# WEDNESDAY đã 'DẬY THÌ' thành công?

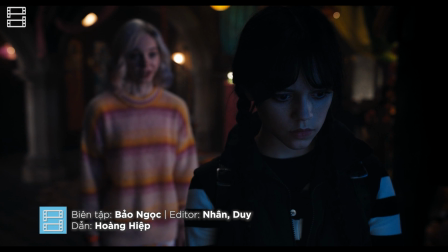Thành công của series Wednesday ra mắt trên Netflix vào cuối năm 2022 đã đưa nhân vật Wednesday trở lại với một hơi thở mới.
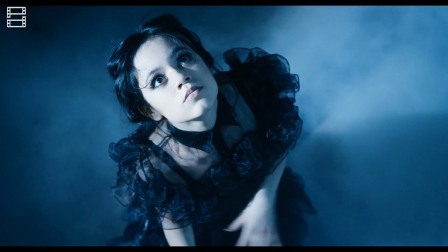Đây không phải là lần đầu tiên nhân vật Wednesday xuất hiện trong lịch sử phim ảnh,
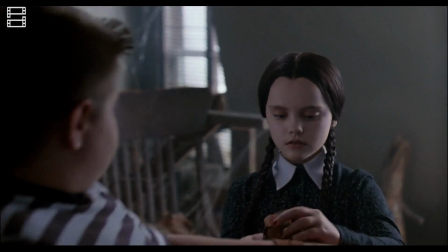nhưng là phiên bản lớn tuổi nhất của cô nàng này, bởi những phiên bản trước đó Wednesday chỉ tầm 9-10 tuổi.
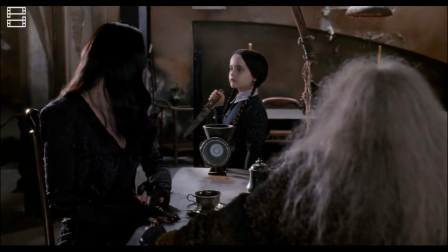Nhân vật Wednesday của Netflix gợi lên nhiều sự liên tưởng tới Wednesday trong The Addams Family năm 1991,
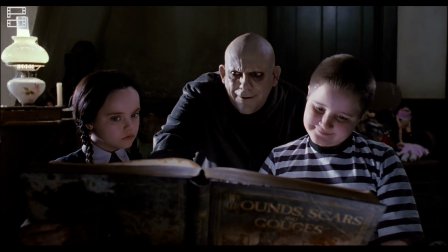phiên bản được xem là thành công nhất về gia đình Addams và đưa cả nhà lên hàng biểu tượng của văn hóa Mỹ.
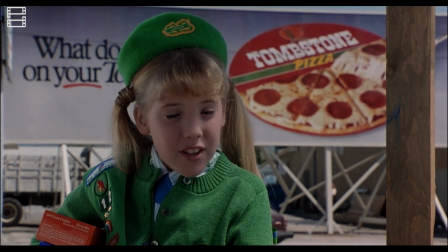Không khó để nhìn ra những nét tương đồng và mối liên hệ giữa cả hai Wednesday, hình dung họ là cùng một người trong hai giai đoạn khác nhau của cuộc đời.
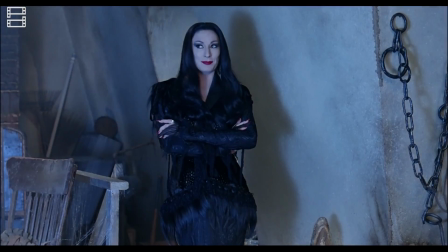Phiên bản 1991 là khi Wednesday còn là một cô bé 9-10 tuổi và Wednesday hiện tại đang giai đoạn dở dở ương ương của tuổi vị thành niên.
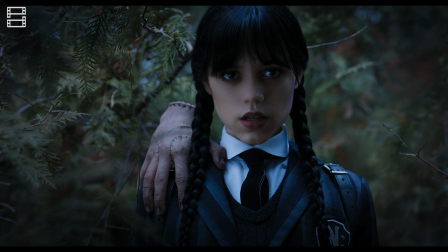Cụ thể, Wednesday phiên bản mới lớn này đã trưởng thành như thế nào so với đứa trẻ xui xẻo trước đó?
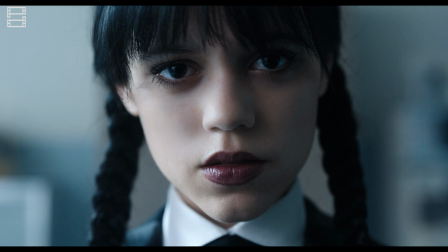Những thay đổi này là bước phát triển mới của hình tượng Wednesday hay là sự đi quá xa nguyên tắc và phá hỏng biểu tượng kinh điển của Hollywood một thời?
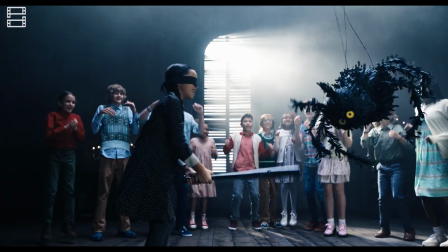Cùng với phim tìm hiểu câu trả lời ngay sau đây.
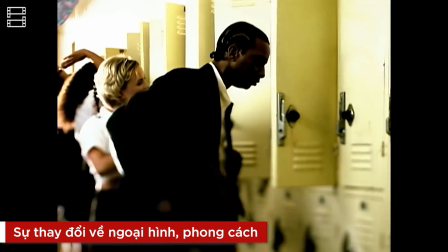Những năm cuối thập niên 90, đầu 2000 là thời điểm vàng của những nàng công chúa bóng bẩy cùng phong cách Y2K nổi loạn và màu sắc.
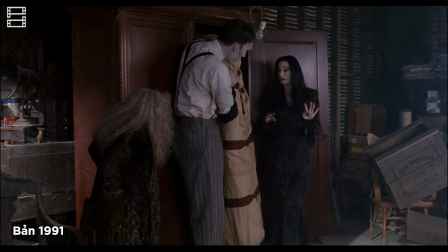Gia đình Addams phiên bản năm 1991 đi ngược lại hoàn toàn với những gì mà thời đại ưa chuộng lúc bấy giờ.
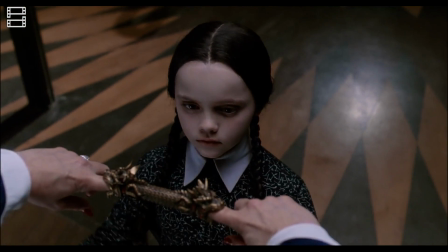Từ đó, Wednesday xuất hiện như một con cừu đen lạc loài mà cũng không kém phần nổi bật.
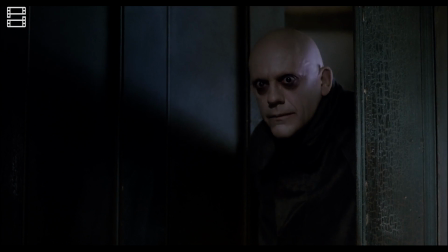Tạo hình của Wednesday Addams phiên bản năm 1991 mang đến một sự tương phản thú vị.
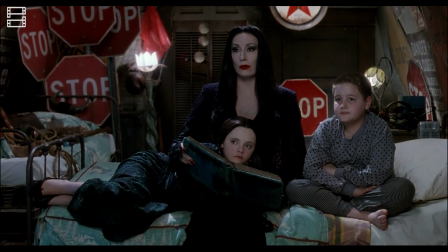Khuôn mặt trẻ con, dễ thương với hai bím tóc nhưng lại khoác lên mình chiếc váy đen viền cổ trắng đầy chỉnh tề, đóng cúc cao tới cổ và điểm nhấn là bộ móng tay đỏ rực.
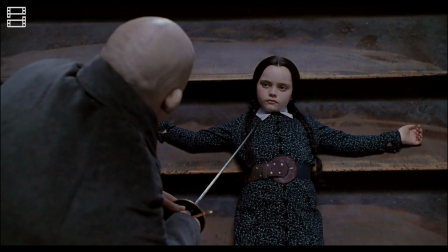Tạo hình của Wednesday trong The Addams Family đã trở thành biểu tượng cho phong cách Gothic đầy ma mị trên toàn thế giới.
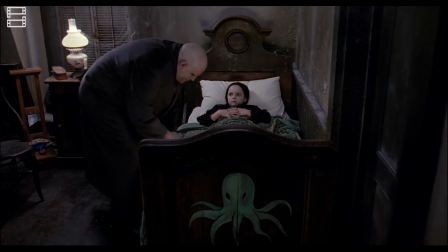Cô bé không cố gắng tạo ra sự đáng sợ mà chính bản thân Wednesday đã là một cá nhân đáng sợ.
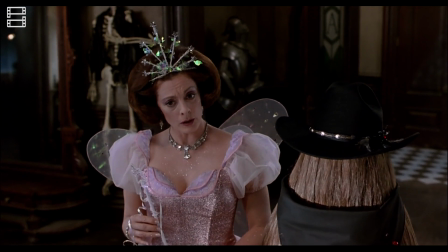Điều này được thể hiện khi có ai đó hỏi rằng vì sao không hóa trang trong dịp Halloween.
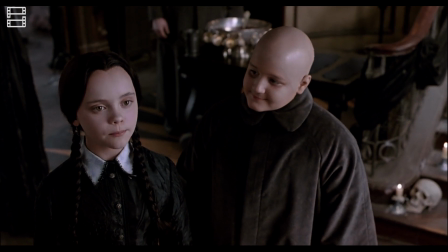Wednesday tự hào trả lời tạo hình thường ngày của mình đã là của một kẻ sát nhân.
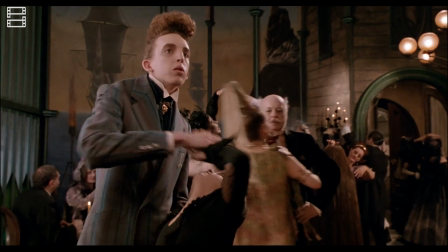Đậm chất Gothic, nghiêm túc và chỉn chu, ít có sự thay đổi trang phục đã tạo nên một nhân vật Wednesday Addams nhất quán về mặt hình ảnh trong lòng khán giả đại chúng.
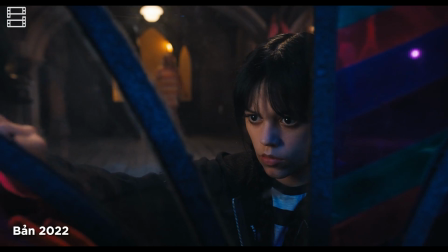Cũng xuất hiện ở những tập đầu tiên với váy đen viền trắng mang tính thương hiệu, Wednesday năm 2022 lại có nhiều sự biến hóa về mặt trang phục hơn.
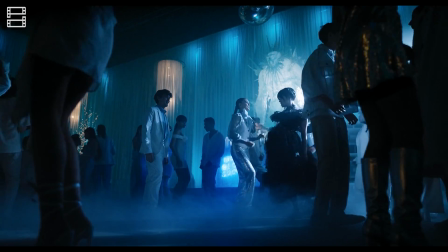Cô nàng diện cả hoodies, quần dài, giày thể thao, đầm dạ hội, thậm chí là cách tân tóc tết hai bên thành dạng búi sang trọng trong một phân cảnh tiệc tùng.
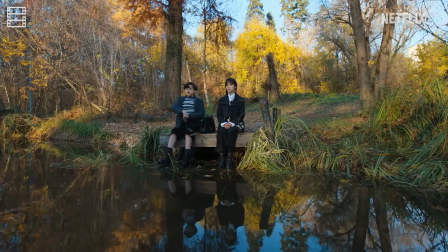Đạo diễn Tim Burton không muốn Wednesday của ông trở thành một cô gái đen tối điển hình mà phải dễ tiếp cận và thời trang hơn một chút.
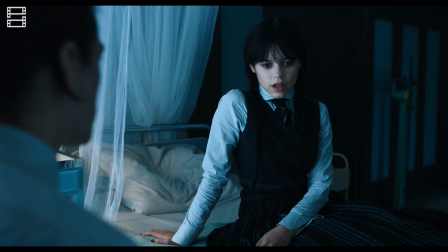Vì vậy mà Tara MacDonald, người đứng đầu đội ngũ trang điểm và làm tóc, bắt đầu với ý tưởng không trang điểm quá nhiều cho Wednesday.
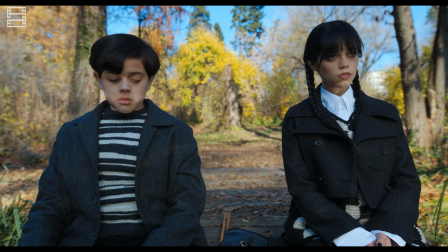Vẫn giữ nguyên những nét độc đáo của Wednesday trong phiên bản gốc, nhưng vẻ ngoài của nhân vật này mang tới một cú twist hiện đại để phù hợp với thế hệ ngày nay.
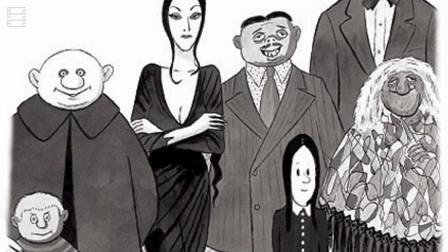Nhà thiết kế Tara đã không chỉ tham khảo từ bản vẽ gốc của Charles Addams hay những bộ phim cũ,
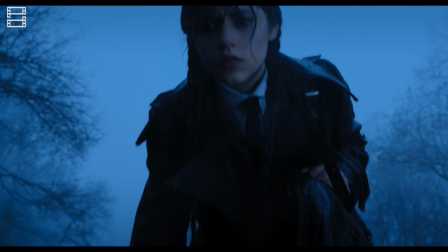mà còn nghiên cứu kiểu trang điểm trẻ trung ngày nay để tạo nên một Wednesday hoàn toàn mới.
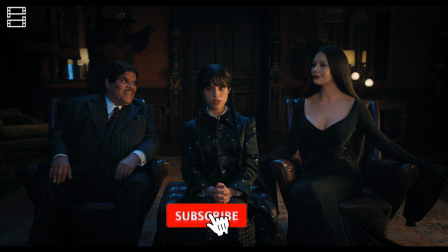Sự tinh giản cũng là yếu tố làm nên một Wednesday 2022 đầy khác biệt.
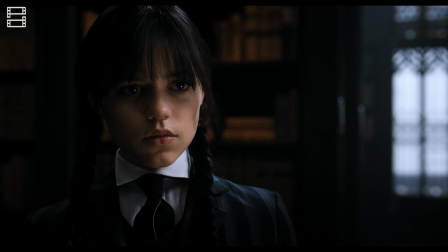Làn da thiếu sinh khí ẩn hiện dưới đốm tàn nhang, đôi mắt trang điểm theo phong cách Gothic nhòe mờ,
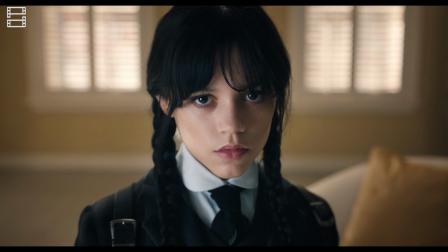mang màu khói nhưng không quá đậm, hay phần tóc mái rủ xuống trán thay vì cột lên như phiên bản trước.
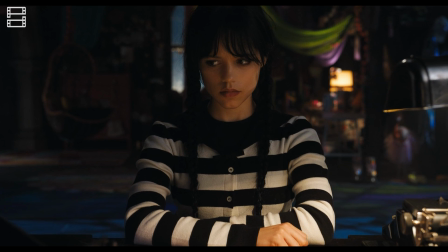Tất cả mang đến cho cô nàng một tạo hình vừa có nét hoài cổ mà cũng hiện đại trẻ trung.
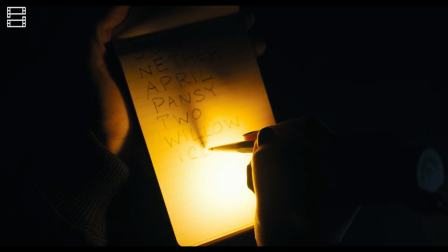Ấn tượng về ngoại hình là một chuyện, nhưng điều khiến Wednesday trở thành biểu tượng là cách hành xử kỳ lạ và độc đáo riêng của cô nàng.
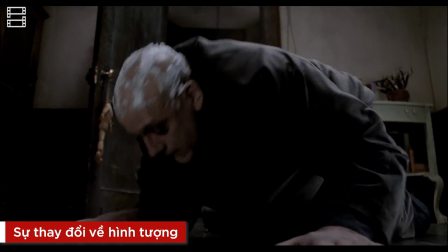Trong hai phiên bản năm 1991 và năm 1993, thời lượng xuất hiện của Wednesday không nhiều,
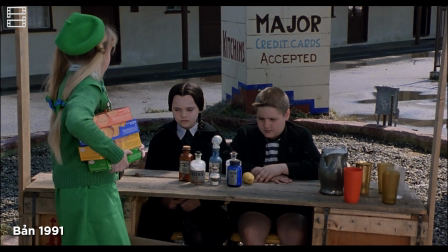nhưng ấn tượng của người xem về cô bé là những câu thoại chất như nước cất, đậm tính mỉa mai và hài hước đen tối.
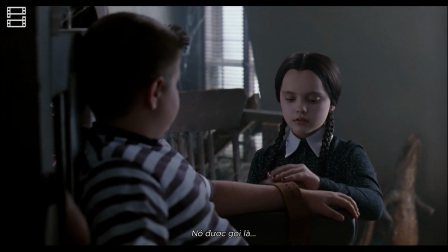What game? It's called... Is there a God?
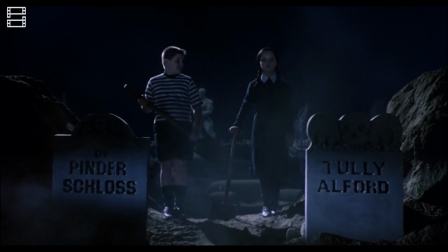Dù chỉ là một cô bé nhỏ tuổi, nhưng Wednesday đã thể hiện rõ khả năng thao túng và dẫn dắt của mình qua lời nói.
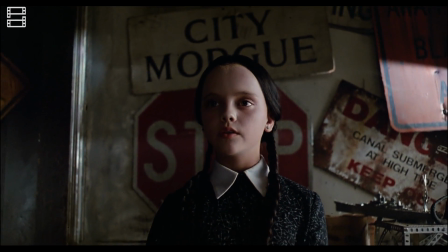Phong thái điềm đạm, giọng nói đều đều, khuôn mặt bất biến không cảm xúc của cô tạo ra sự đáng tin cậy đến lạ lùng.
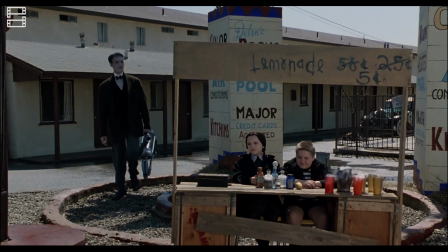Từ việc hù dọa em trai sắp bị bố mẹ cho lên đường, đến việc dẫn dắt một đám lạc loài phá hoại vở kịch và đốt luôn trại hè,
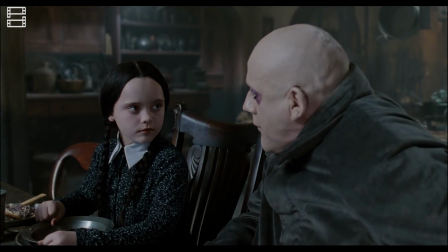sẽ thấy năng lực thống trị và sự nguy hiểm đã có từ trong bản chất của Wednesday.
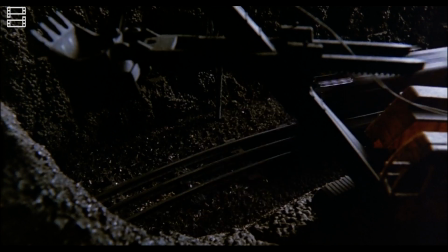Chính sự thông minh thiên bẩm cùng vốn kiến thức khổng lồ về thế giới đã tạo cho Wednesday sự tinh danh và độc ác bậc nhất trong gia đình Addams.